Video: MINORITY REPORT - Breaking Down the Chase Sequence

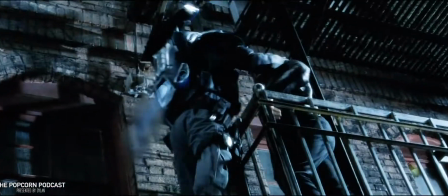[4:08]
John is not only besting them on a physical level but also on a mental level as well As they're directly telling their former leader There's
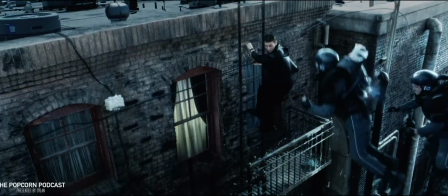[4:16]
no point running because we'll catch you He's also making a statement saying I know who you are I know how you move I know how you fight I
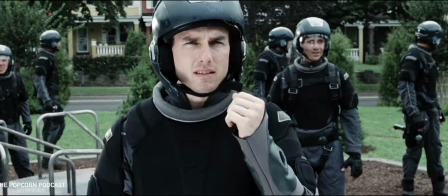[4:23]
know more or less everything you're gonna do before you do it Because I've been doing it for years Let's just say John is quite the precog when it comes
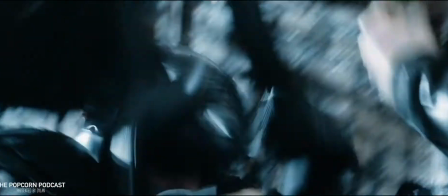[4:30]
to his own squad Another thing I really love about these small moments within the larger sequence is how John tries his best not to
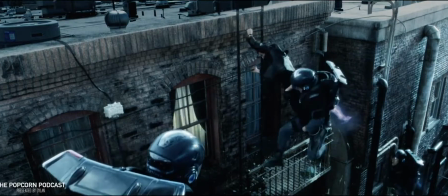[4:37]
needlessly endanger his colleagues, even though he has every reason to fight dirty.
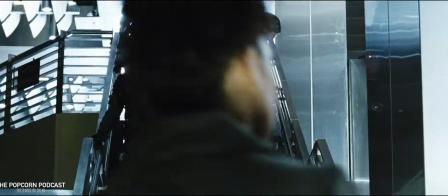[4:43]
It's a brilliant example of how Spielberg tells us more about the character without actually using words.
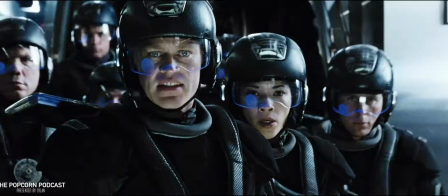[4:49]
I mean, I hate to be cliche, but actions do speak louder than words, and that definitely applies here.
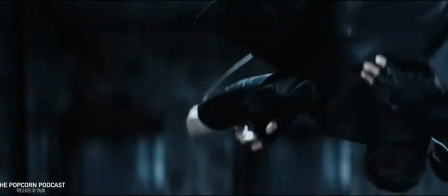[4:55]
Anyways, moving on, or should I say flying on,
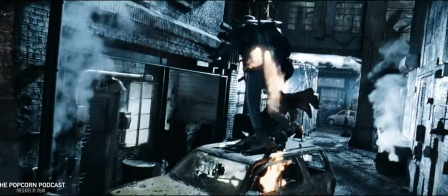[4:59]
John takes a hold of one of the jetpacks to get him out of the area, and then we have a classic moment of when a pursuer screams the hero's name.
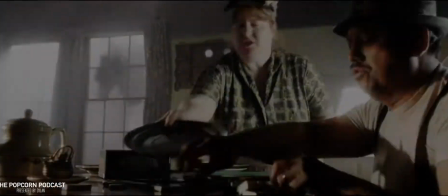[5:09]
After gliding, sliding, crashing and bashing, the chase briefly enters a home where a family is just about to have dinner.
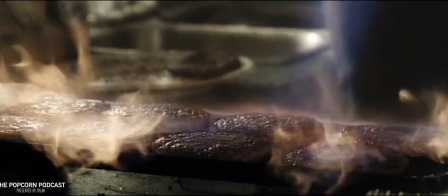[5:16]
There's a funny little cut to where the fire from the jetpack actually heats up the burgers on the grill and it's a classic Spielberg moment.
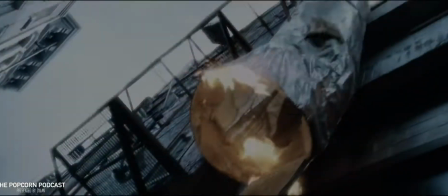[5:23]
One that only he could pull off and I absolutely love that. I love that in what's meant to be a very serious and intense part of a movie,
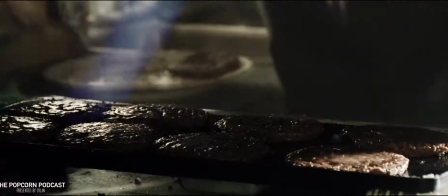[5:31]
little moments of levity like that can be thrown in and then there's just the old dude sitting
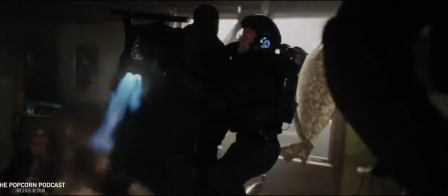[5:36]
in the armchair as all this chaos is happening around him and then there's the family the floor above whose
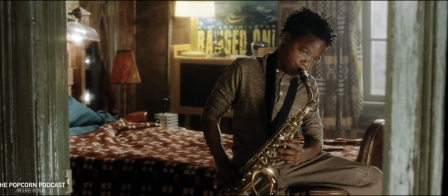[5:42]
dinner is completely ruined and then there's the kid with the saxophone I mean it's just brilliant.
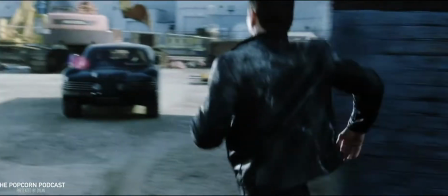[5:47]
Following all of this there's a brief moment when you think John has escaped his pursuers but
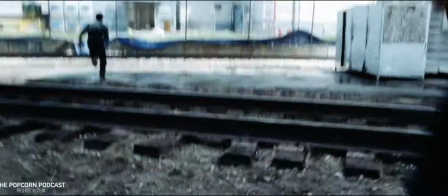[5:52]
then all of a sudden Witwer races in chasing John into an automated car assembly plant.
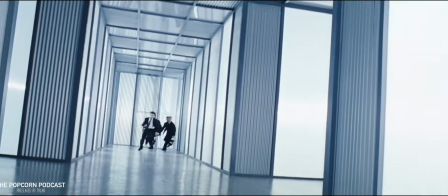[5:57]
I never thought of Colin Farrell as much of a physical actor but boy does he do well in this sequence.
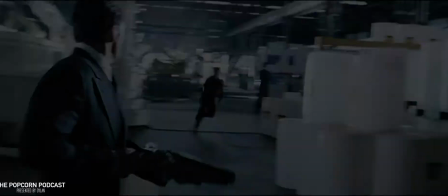[6:03]
I mean, I guess he's gotta up his game because he's chasing after Tom freaking Cruz. Speaking of which, John deals with Witwer's guys with ease, one by one,
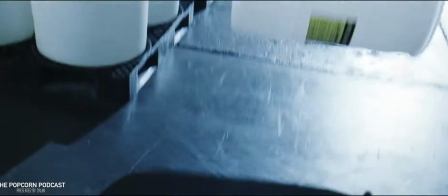[6:11]
once again using their own equipment against them, but this time in the form of the sonic shotgun.
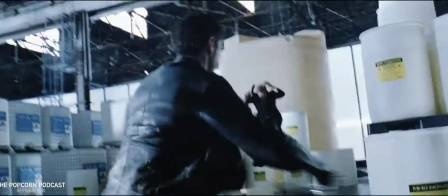[6:17]
Now guys, this is hands down one of the coolest weapons in all of sci-fi if you ask me.
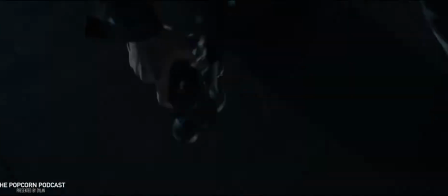[6:22]
From the visuals of the sonic wave that sends the target flying through the air, to the maneuverability of spinning hilt, right down to the super satisfying sound it makes.
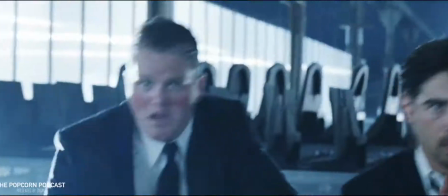[6:34]
Often, in a lot of action sequences in films, the hero will just so easily make use of gadgets and equipment that they've never
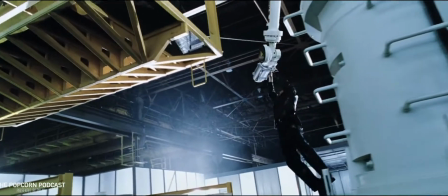[6:41]
encountered before to escape the bad guys and it can come across as lazy writing.
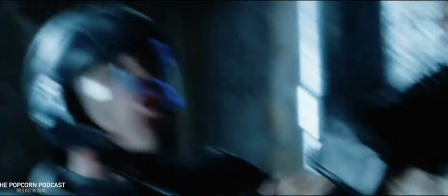[6:46]
But here, with every tool John utilises in an attempt to get away,
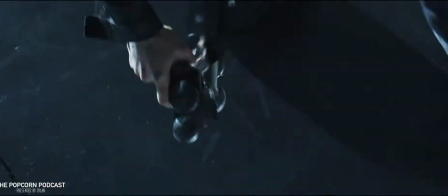[6:50]
because of that history he has with the pre-crime division, it logically makes sense as to why he's so proficient when using them.
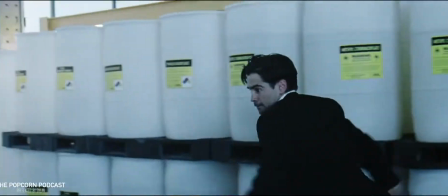[6:57]
Like all great chase sequences,
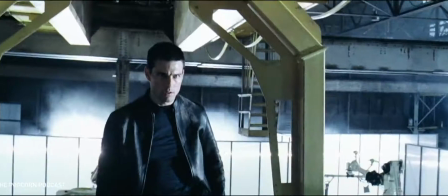[6:59]
the environments are constantly changing and we soon find Witwer having a 1v1 with John atop a shifting production station.
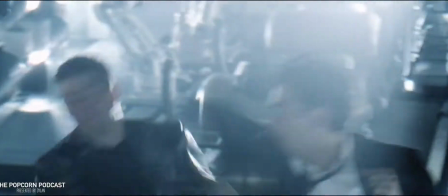[7:07]
Things have gotten a lot simpler as the two can just have it out using their fists.
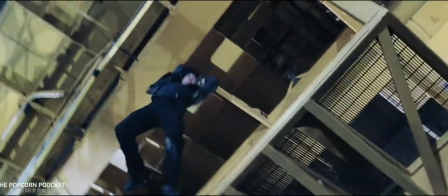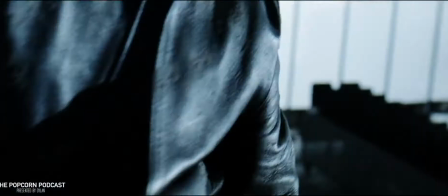[7:19]
Going into the final moments of this sequence, one of the things I love most about the whole chase is just how weirdly nostalgic it feels.
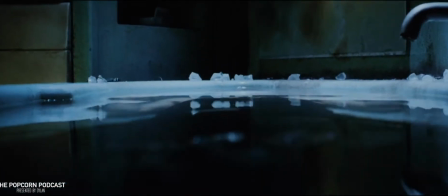[7:27]
Now, I'd only seen Minority Report once and I think that was maybe five or so years ago before I rewatched it last week,
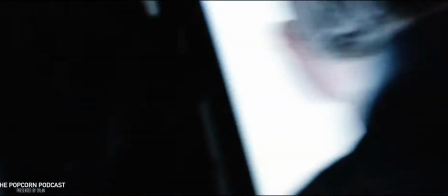[7:34]
but when doing so, this sequence hugely stuck out to me because it had such an Indiana Jones feel to it,
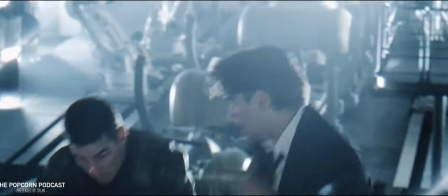[7:40]
you know? Whether it be the sound effects of the punches, Steven Spielberg's always inventive direction,
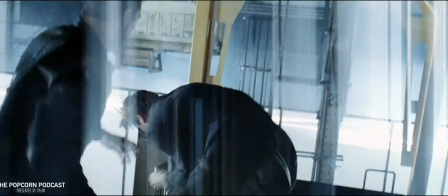[7:53]
familiar cues of John Williams' riveting score
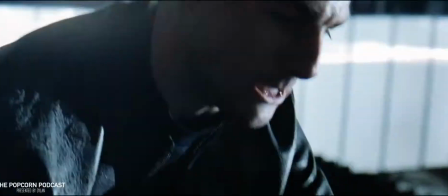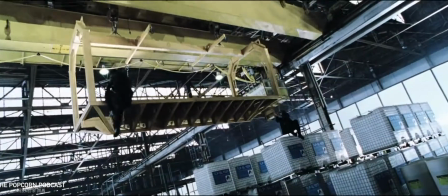[8:02]
or just the overall tone of these moments.
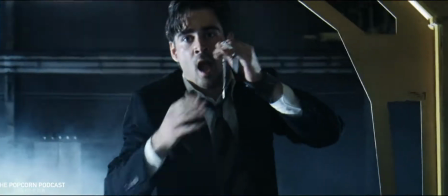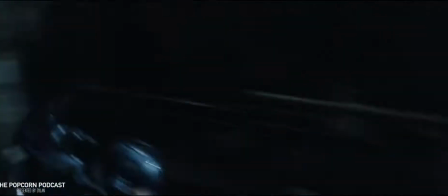[8:14]
I mean, tell me I'm wrong guys, but doesn't this